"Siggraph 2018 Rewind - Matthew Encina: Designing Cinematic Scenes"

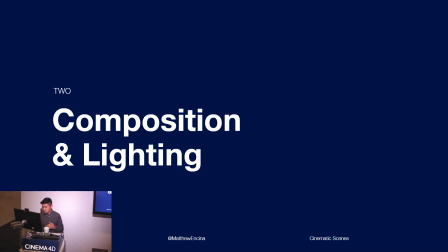[7:13]
So that's story in a nutshell. I want to get into some composition and lighting techniques so that you guys can see this. And I'm going to break it down very, very simply in a couple of exercises so you guys can follow. So the first most important thing is hierarchy. What do you want the viewer to see first, second, and third?
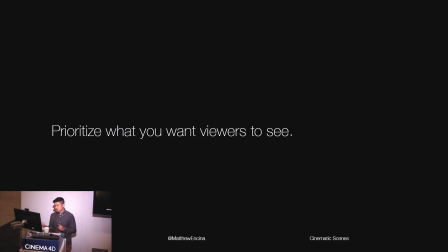[7:32]
And you got to prioritize what you want the viewers to see, and you can control this.
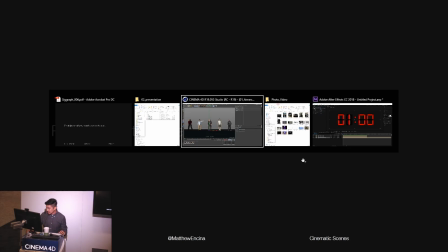[7:37]
So I have a little demo, a little exercise that I have. This is in Cinema 4D.
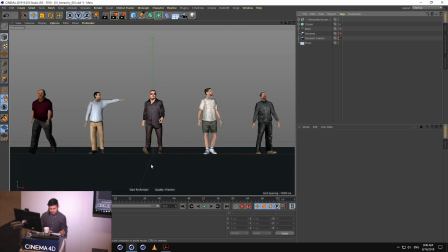[7:42]
I just loaded a bunch of these characters from the content browser, which you can access by pushing Shift 8.
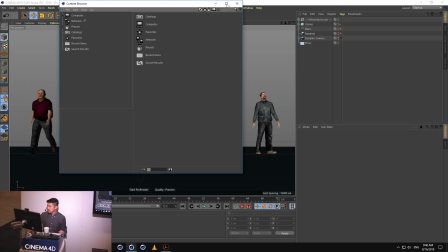[7:47]
There's just a catalog of a bunch of things in here. So there's little models, characters, people.
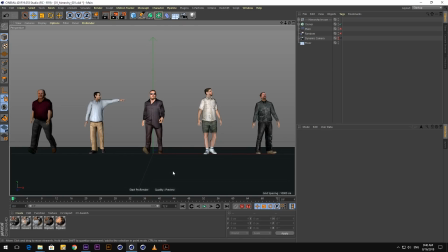[7:53]
Anyways, I just loaded them. Here's a simple scene. There's this gang. I wanted to tell a little story about these gang members walking down the street. The problem is the hierarchy is unclear. I don't know who the mob boss is. I don't know who the henchmen are, right?
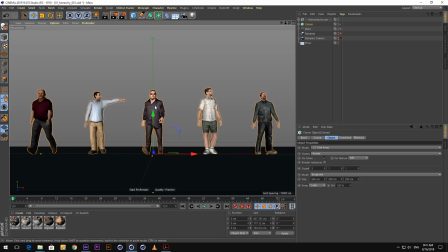[8:08]
So just by tweaking the hierarchy, I really want this character here in the middle to stand out and these guys to go back in the distance. So I'm going to simply do that by, I toss these guys into a cloner object, and I'm going to use some effectors to push them back.
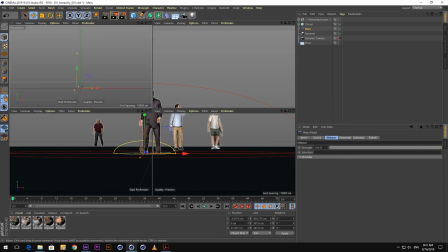[8:23]
So I'm just simply using a plane effector here. I'll go to another view just to push them away.
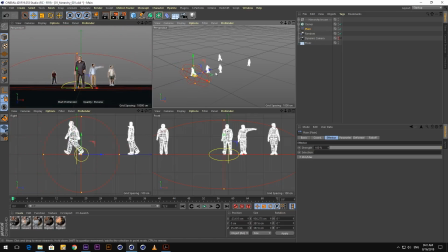[8:28]
And then a random effector to kind of stagger them. So I have them staggered, and I'm going to move my camera really low.
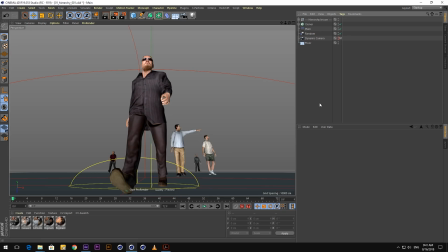[8:35]
And now you can see very clearly we have this character here in the foreground.
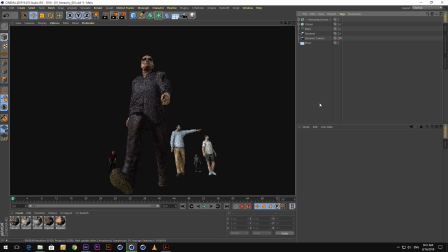[8:41]
He's the mob boss. All of his henchmen are going way back. So just by simply tweaking their position, the framing, and then their actual size in the frame, we have a much clearer hierarchy of what we want the viewer to see first, second, third, and so forth. So now we have our mob boss right in the center, and then his henchmen going back.
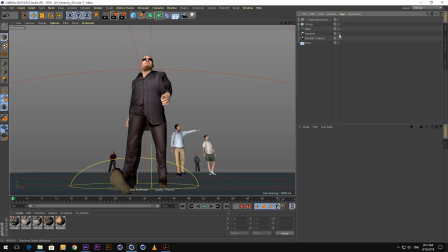[9:02]
So this is the after, and then this is before.
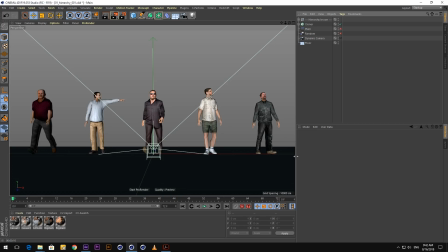[9:08]
So this is our before and after. So you can see the difference there in terms of hierarchy. Those are things that you can control.
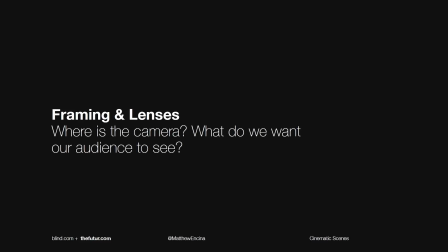[9:15]
Next, let's talk about framing and lenses. Where is the camera and what do we want the audience to see? By simply moving the camera around, we could really control what we are looking at and how we're perceiving the scene. And I have another exercise to share with you guys. So I have a simple scene here.
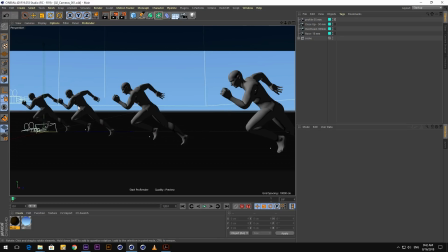[9:35]
I have a bunch of runners, and I'm using ProRender here. This is a feature inside Cinema 4D where it's semi-real-time rendering using the GPU, and it allows me to see what the final render might look like. So right now I just have a 35mm lens, and we are looking at these guys about waist height, and there's nothing special about this. The gun had just gone off, and these guys are taken off. They're off to the races. Nothing very special here. But I'm going to show you guys, just by moving the camera, changing the lens without animating anything, we're going to have a very different story.
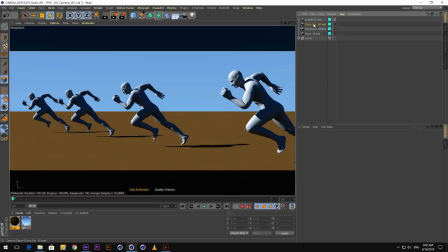[10:07]
So if I change to a close-up camera,
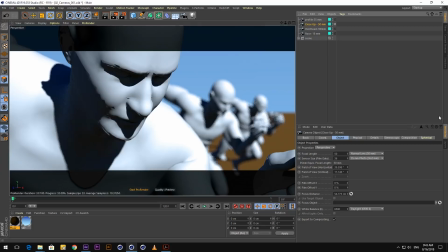[10:10]
where now I'm getting close to the leader of the pack here, now all of a sudden, the story is about this character. I didn't move anything except for the camera and change the lens. It's a 50mm lens now. Everybody else is a little bit out of focus, and we have a hero character that's right here in the foreground.
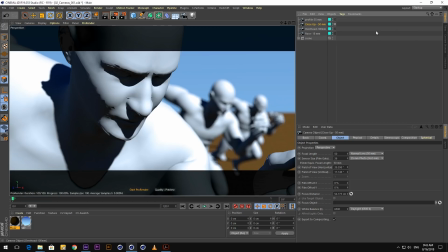[10:27]
Everybody else is a secondary character. Well, now what if I want to focus on the environment?
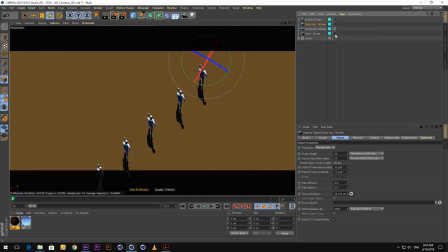[10:32]
Well, I could go bird's eye view and flatten things out with a 100mm lens. So I used the much longer lens. Things had flattened out, and now it becomes very graphic. It's about the environment. It's about this overall thing, and we can see this interesting rhythm, this pattern of these characters stacked up here.
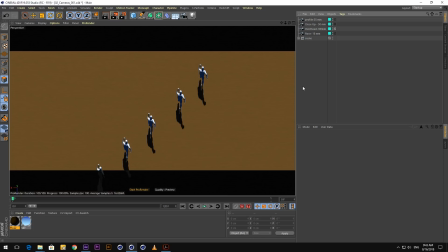[10:49]
So this is a 100mm lens looking straight down. Well, what if I want to get really close to the action?
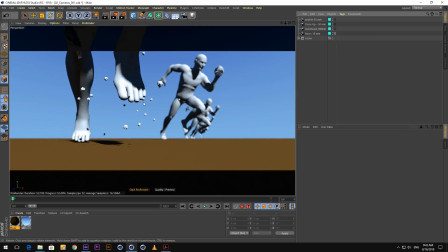[10:55]
Well, we can go extreme. So now I have this other camera really low, right on the floor, sitting on the floor, angled up, 18mm. It's ultra wide. If you use ultra wide lenses, it makes things feel a little bit bigger and exaggerates all the details in here.
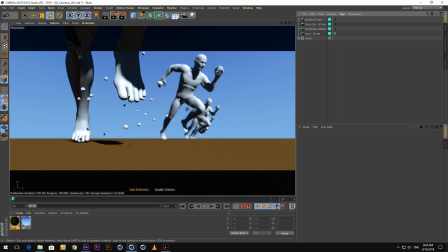[11:10]
So now I have an 18mm lens. It's ultra wide, and now it's just about the action. It's not about the characters at all. Maybe this is the moment when the gun just went off and the characters are, the runners are off to the races. So now it's about the action.
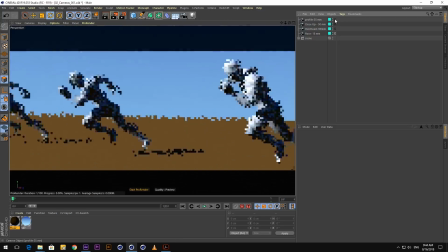[11:23]
So as you can see, just flipping through these very quickly, I didn't animate anything.
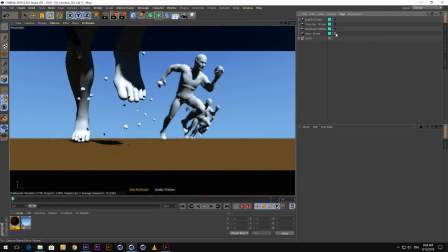[11:28]
I'm just moving the camera and changing the lens. Yet we have a very, very different perception on the scene. So here's a little cheat sheet for you guys in terms of lenses.
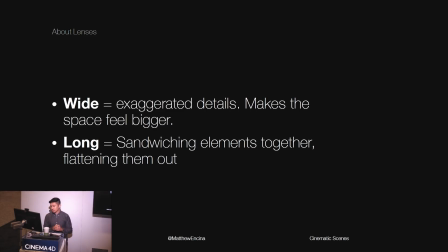[11:39]
If you go ultra wide, so these are things anywhere that's under 35mm and under, these are ultra wide and they exaggerate the details. They make the space feel bigger. If you use a long lens, these are things like 85mm and above. It sandwiches elements together, making things very flat.
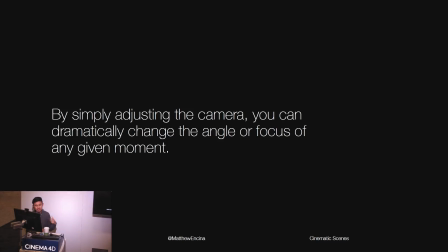[11:58]
And by simply adjusting the camera, you can dramatically change the angle of or focus of any given moment. So now let's talk about perspective and implied lines. These are things that are either physical or implied, and lines dictate how the viewer's eyes travel.
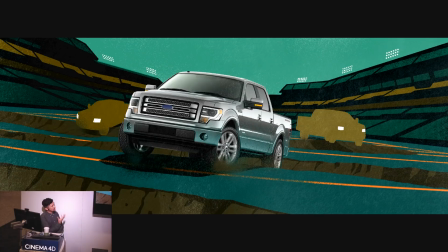[12:15]
So this is a style frame that we created for a pitch, and as you can see, the primary focus is this truck right at the center, and it's driving through this football field. But what's happening? Why are our eyes magnetized to this truck here in the center?
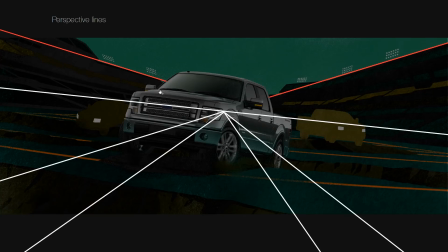[12:29]
Well, if we break down the invisible and physical lines in here, we can see that there's this one-point perspective where all of the perspective lines are pointing right at this thing at the center. And then here at the top, we have these physical lines, which are created by the stadium, that are pointing right at the truck.
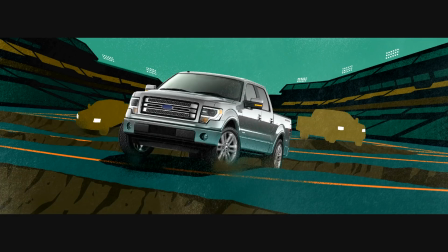[12:46]
So if we look at that again, our eyes just magnetize right here at the center, and this is why.
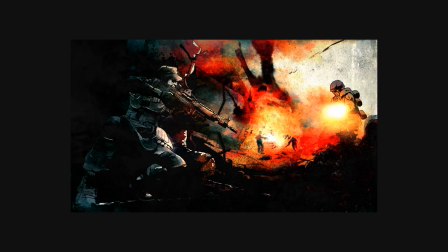[12:52]
Here's another style frame that we did. And as you can see, there's this interesting rhythm. There's this like zigzag pattern that's going from the top of the frame all the way down. So this is what it looks like.
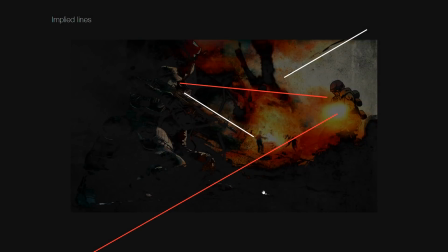[13:04]
We're doing this little leaf action where we're moving down and across the frame.
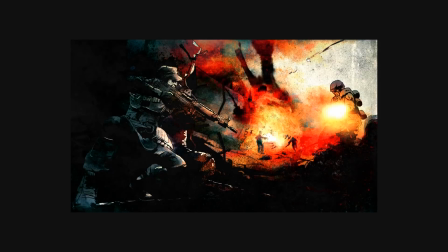[13:09]
And the reason why is because we have this graphic element coming here on the top right that's leading to this character. This character has his eye line that's implied going to this mid-ground character. This character is looking and shooting back at this character over here. Then his gun is pointing at these guys in the back, and then there's this little pattern going back.
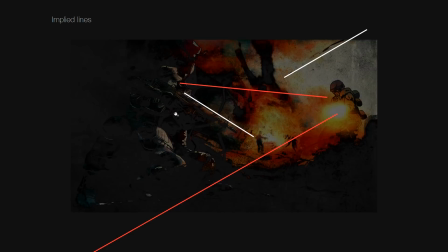[13:28]
So if we look at that again, you have this little leaflet pattern that's going down. So we have this interesting rhythm that makes the frame very, very dynamic.
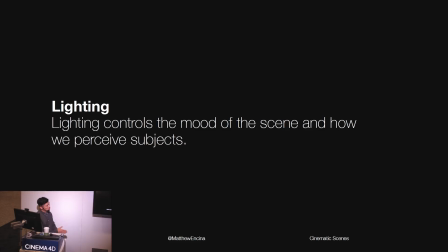[13:36]
Next, let's talk about lighting. Lighting controls the mood of the scene and how we perceive the subjects. So this is just as important as a camera, but lighting really dictates what we're looking at. And so when you guys are lighting your scenes, you got to think about your subjects that you're lighting. Are they friendly?
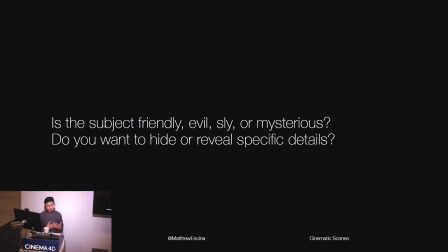[13:55]
Are they evil? Are they sly? Are they mysterious? Do you want to hide or reveal specific details about them?
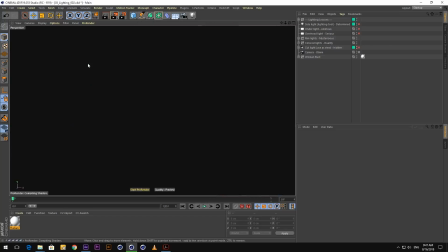[14:01]
So I have a little example. So I have this character here who's just lit with skylight.
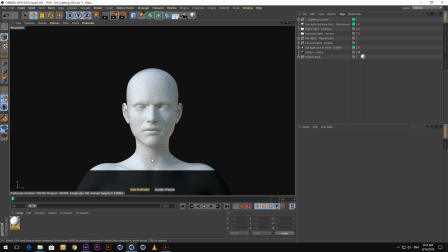[14:09]
Nothing too crazy. It's just evenly lit all the way around. She looks a little angry. She had a rough night last night, just like me. And I'm just going to show you just what playing with the light, we could drastically change how we perceive her.
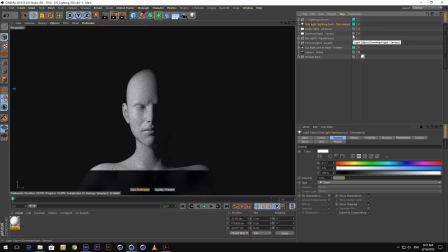[14:28]
So if we turn on a side light, all of a sudden she looks very, very determined.
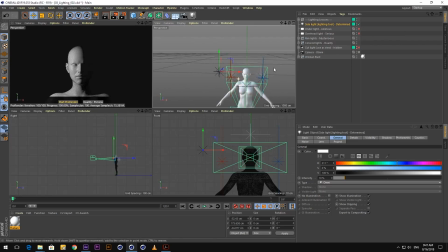[14:32]
So I'm just using her, lighting her from the side, right here, from her right side, and just pointing an Omni light right at her face.
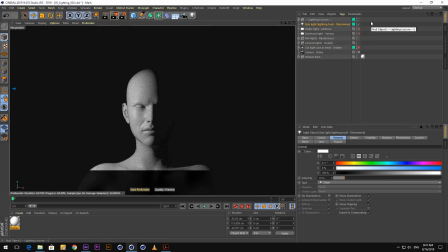[14:41]
So now she feels very, very determined. Well, what if I want her to feel ominous?
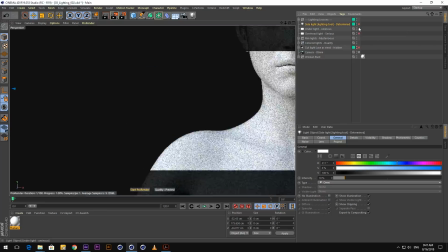[14:46]
Like how would I light her? Well, I could light her from below, and then all of a sudden she has this underlighting.
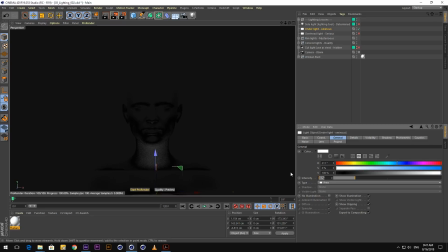[14:53]
Let me crank that light up here. And she feels very ominous. They do this in a lot of alien movies, or sometimes in old horror movies, they would do this underlight.
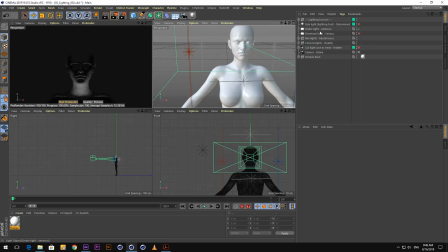[15:02]
So the way I'm lighting her right now, I just have this very small area light, very thin, that's just pointing right up at her face.
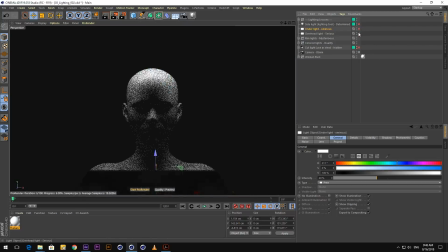[15:12]
Well, what if I want to do the reverse? If I put a light above, what's going to happen? Well, all of a sudden she feels very serious, right? So you have this cool area light that's right above her head, and it's pointing straight down.